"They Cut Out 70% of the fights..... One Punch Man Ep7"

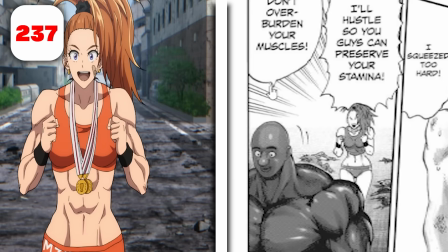(16:16)
They cut it into 2 separate images when it's supposed to be a perspective shot of Super Ally Darkshine walking away.
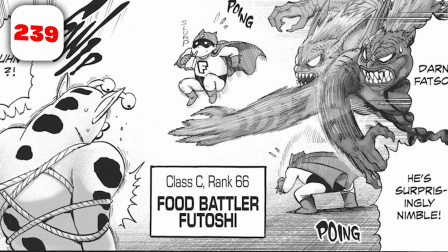(16:21)
Here we skip over a fight scene with Football Battler and Monster Roper Shell to cut
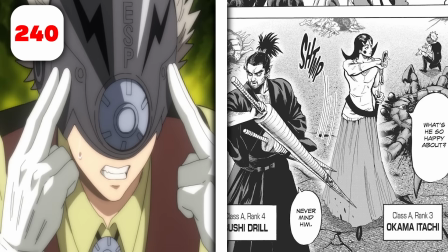(16:27)
straight to this interaction between Atomic Samurai's disciples and the little Esper kid.
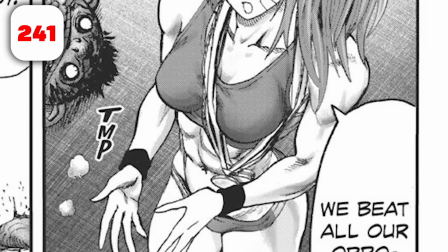(16:32)
We skip over a panel of Captain Mitsuki here, saying that we beat all our opponents.
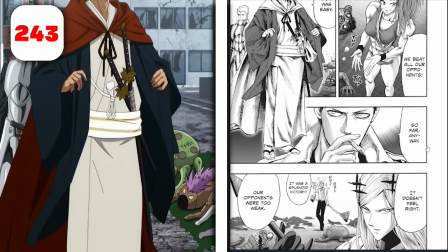(16:37)
Then the close-up of Atomic Samurai and Zombie Man are both significantly different.
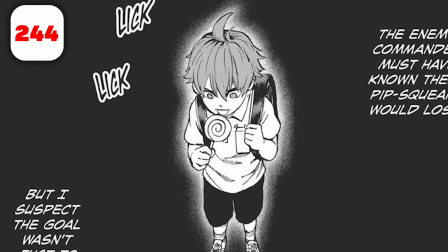(16:41)
We skip over this panel, which is supposed to add perspective while Child Emperor is having his monologue.
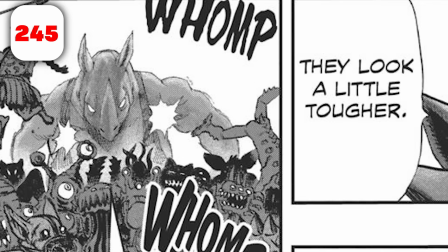(16:47)
We're supposed to get a different perspective shot of the Rhino towering over all the other intimidating monsters as he stomps through them.
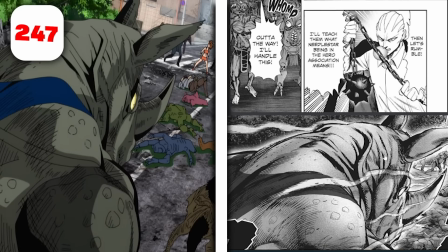(16:53)
But instead, we skip over 2 panels just to cut to this wide spanning one.
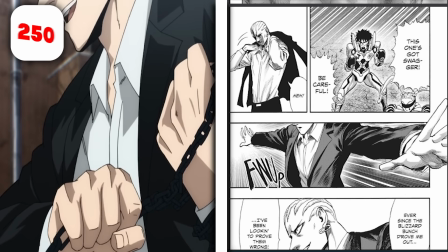(16:58)
Skip over this close-up shot of him shouting, and 3 other panels of setup before this panel here,
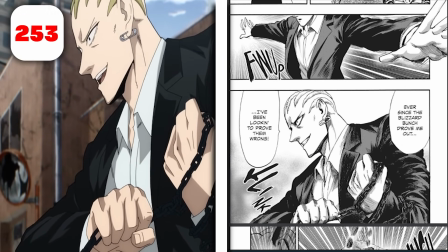(17:05)
where he talks about how he wants to prove everyone wrong for judging him badly in the past.
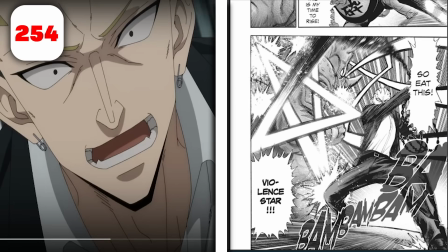(17:10)
In the anime, it's quite unclear as to what's happening here, because we get that star animation immediately,
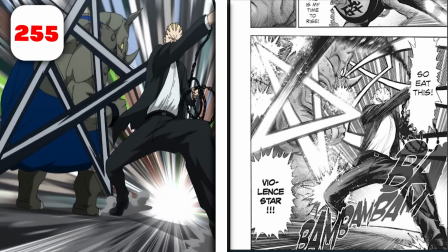(17:16)
and it bounces off every corner, but once it bounces off the last corner, it's supposed to fly back around and hit him in the horn in this panel.
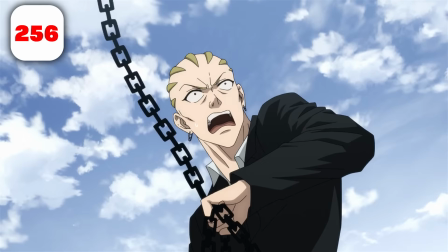(17:24)
But instead, we just hard cut to something hitting the guy's horn. We don't know where the hell that came from.
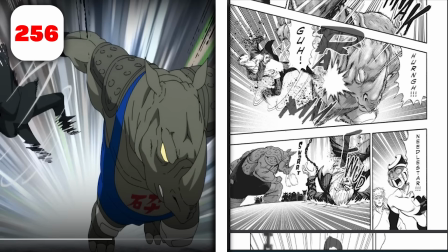(17:29)
Didn't come from him because we didn't see it move that way. The character spinning here is actually like really well done, to be honest.
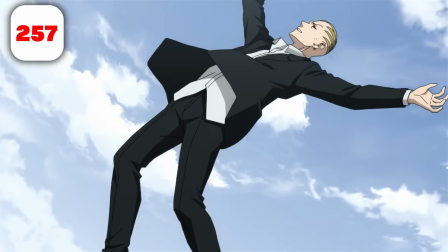(17:35)
It's just that for some reason, after the spin, they just have like a panning image of him looking pretty happy, honestly, flying through the air.
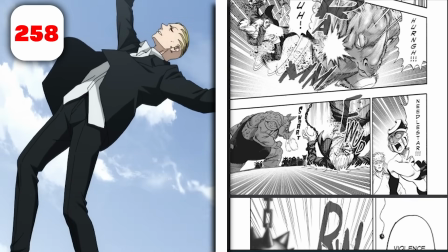(17:44)
Not present in the manga at all, by the way, but for some reason it's here.
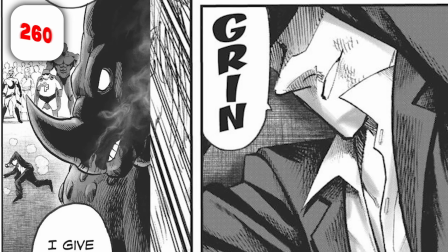(17:47)
And when he rates Violent Star is already on the ground, and we can see this in 2 separate panels.
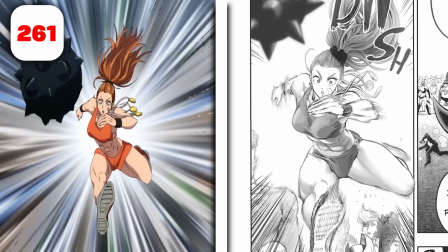(17:53)
But then Captain Mitsuki runs and tries to grab his Morning Star, which for some reason immediately turns into a ball.
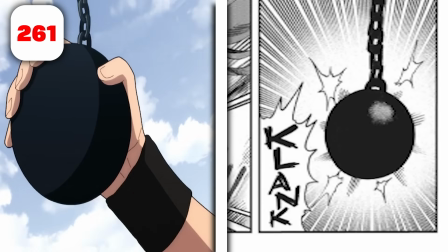(18:00)
I don't know why. This is in the manga too. I think it's supposed to like clank up, but that because there's a clank sound effect.
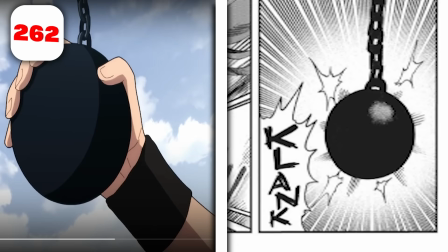(18:06)
But in the anime, like there's no sound effect, so it just becomes a ball.
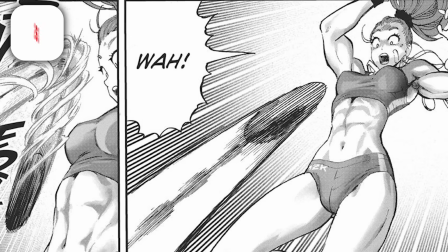(18:10)
Also in the manga, Morningstar is supposed to not only pull the ball away from Captain Mitsuki, but also grab her by the hand and toss her to safety.
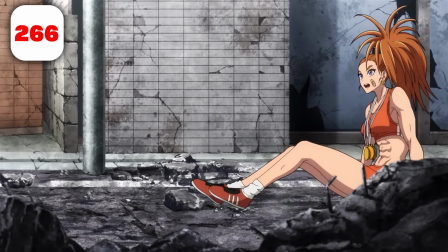(18:19)
Instead, she just falls to safety, not needing that hand.
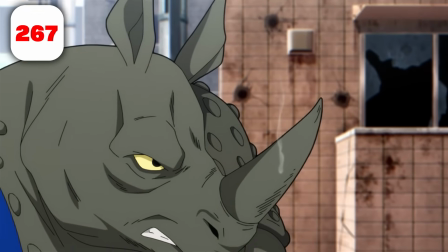(18:22)
Our sniper boy takes a few shots, and although they hit him, they immediately bounce off and hit structures in the background.
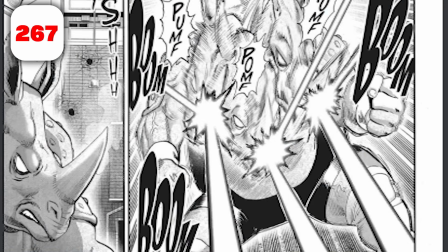(18:29)
But in the anime, although visually it seems that bullets have hit the wall there,
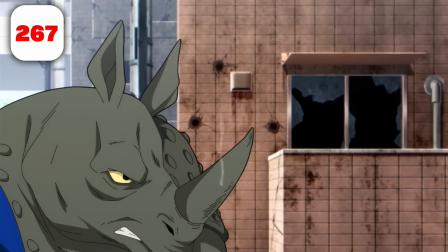(18:34)
it is so unclear that that was caused by the bullets that just bounced off our character, because we didn't see that happen.
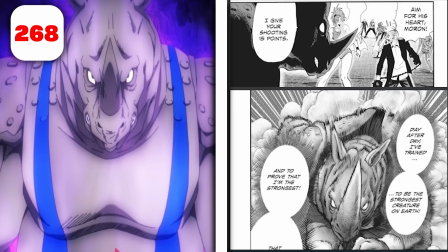(18:41)
We're only given the situation after the fact. We don't get this close-up, we get straight into a close-up of him charging straight into a hero.
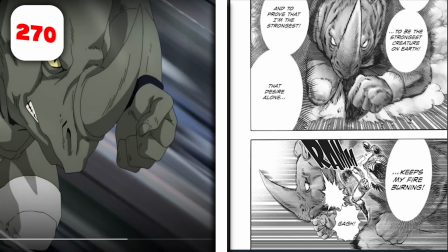(18:49)
But for some reason in the anime, he charges for a good bit, facing the wrong direction,
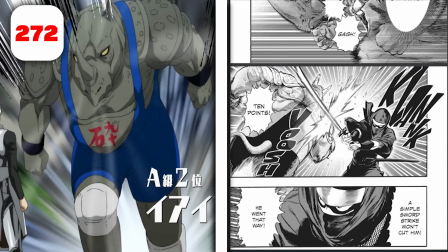(18:54)
and doesn't bump into a hero until he comes into contact with Atomic Samurai's apprentice.
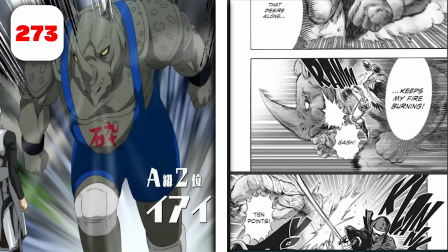(18:59)
So, essentially, we're going to do another counting of panels that they skip over here.
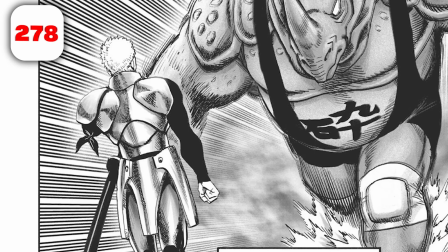(19:04)
1, 2, 3, 4, and then this one. So 4 panels they skipped over just to cut to this here.
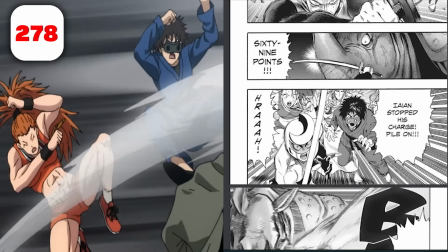(19:11)
The rest of which is pretty accurate to the manga, apart from when the heroes come in for that collision.
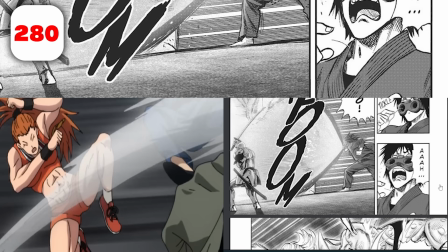(19:17)
Because we're supposed to get the ultimate jet straight, a big Achu blast, and then everyone else comes in for their attack.
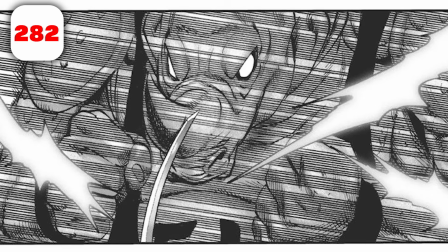(19:24)
And then we get to see him sort of tense up, swing a single punch,
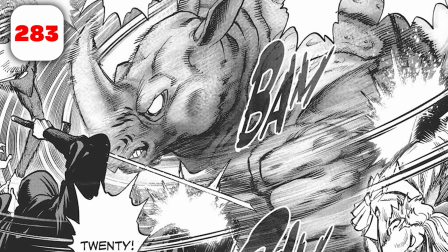(19:28)
and knocking them all on their arses judging each and every single one of them as he hits them.
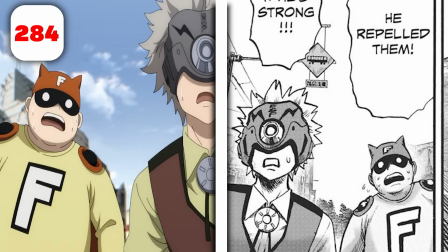(19:33)
These two characters are in the wrong positions, something that I didn't notice before,
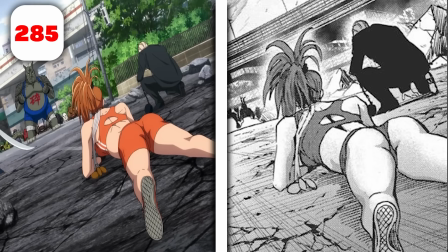(19:37)
but there is also censorship from Murata's version of the manga with how Captain Mitsuki is dressed.
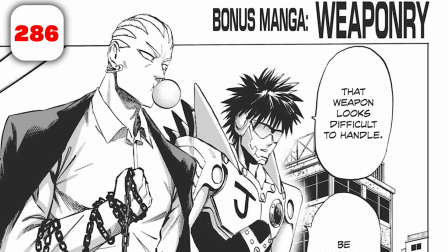(19:42)
They skip over a bonus chapter here, which to be fair doesn't need to be included, but they have included them in the past. We'll just count each panel as one difference.
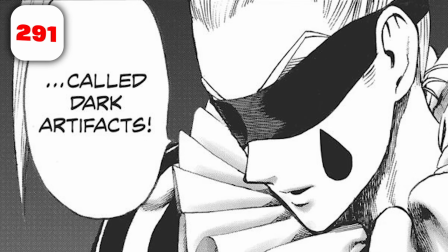(19:50)
So we've got 1, 2, 3, 4, 5, 6, 7, 8, 9, 10, 11, 12,
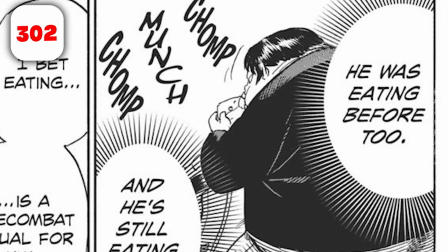(19:57)
13, 14, 15, 16, 17, 18, 19, 20, 21, 22, 23.
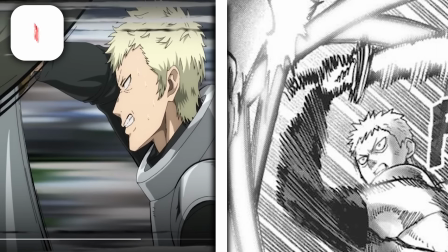(20:05)
Instead of just a collision shot here of him getting pushed back, we're supposed to see that he is continuing to swing as he's getting pushed back here.
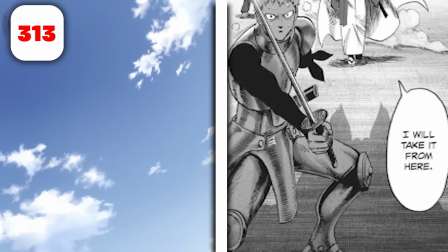(20:12)
So I'm going to count as many impacts as they left out, which is 4. This shot of Goroguro's drone type thing isn't supposed to be here yet.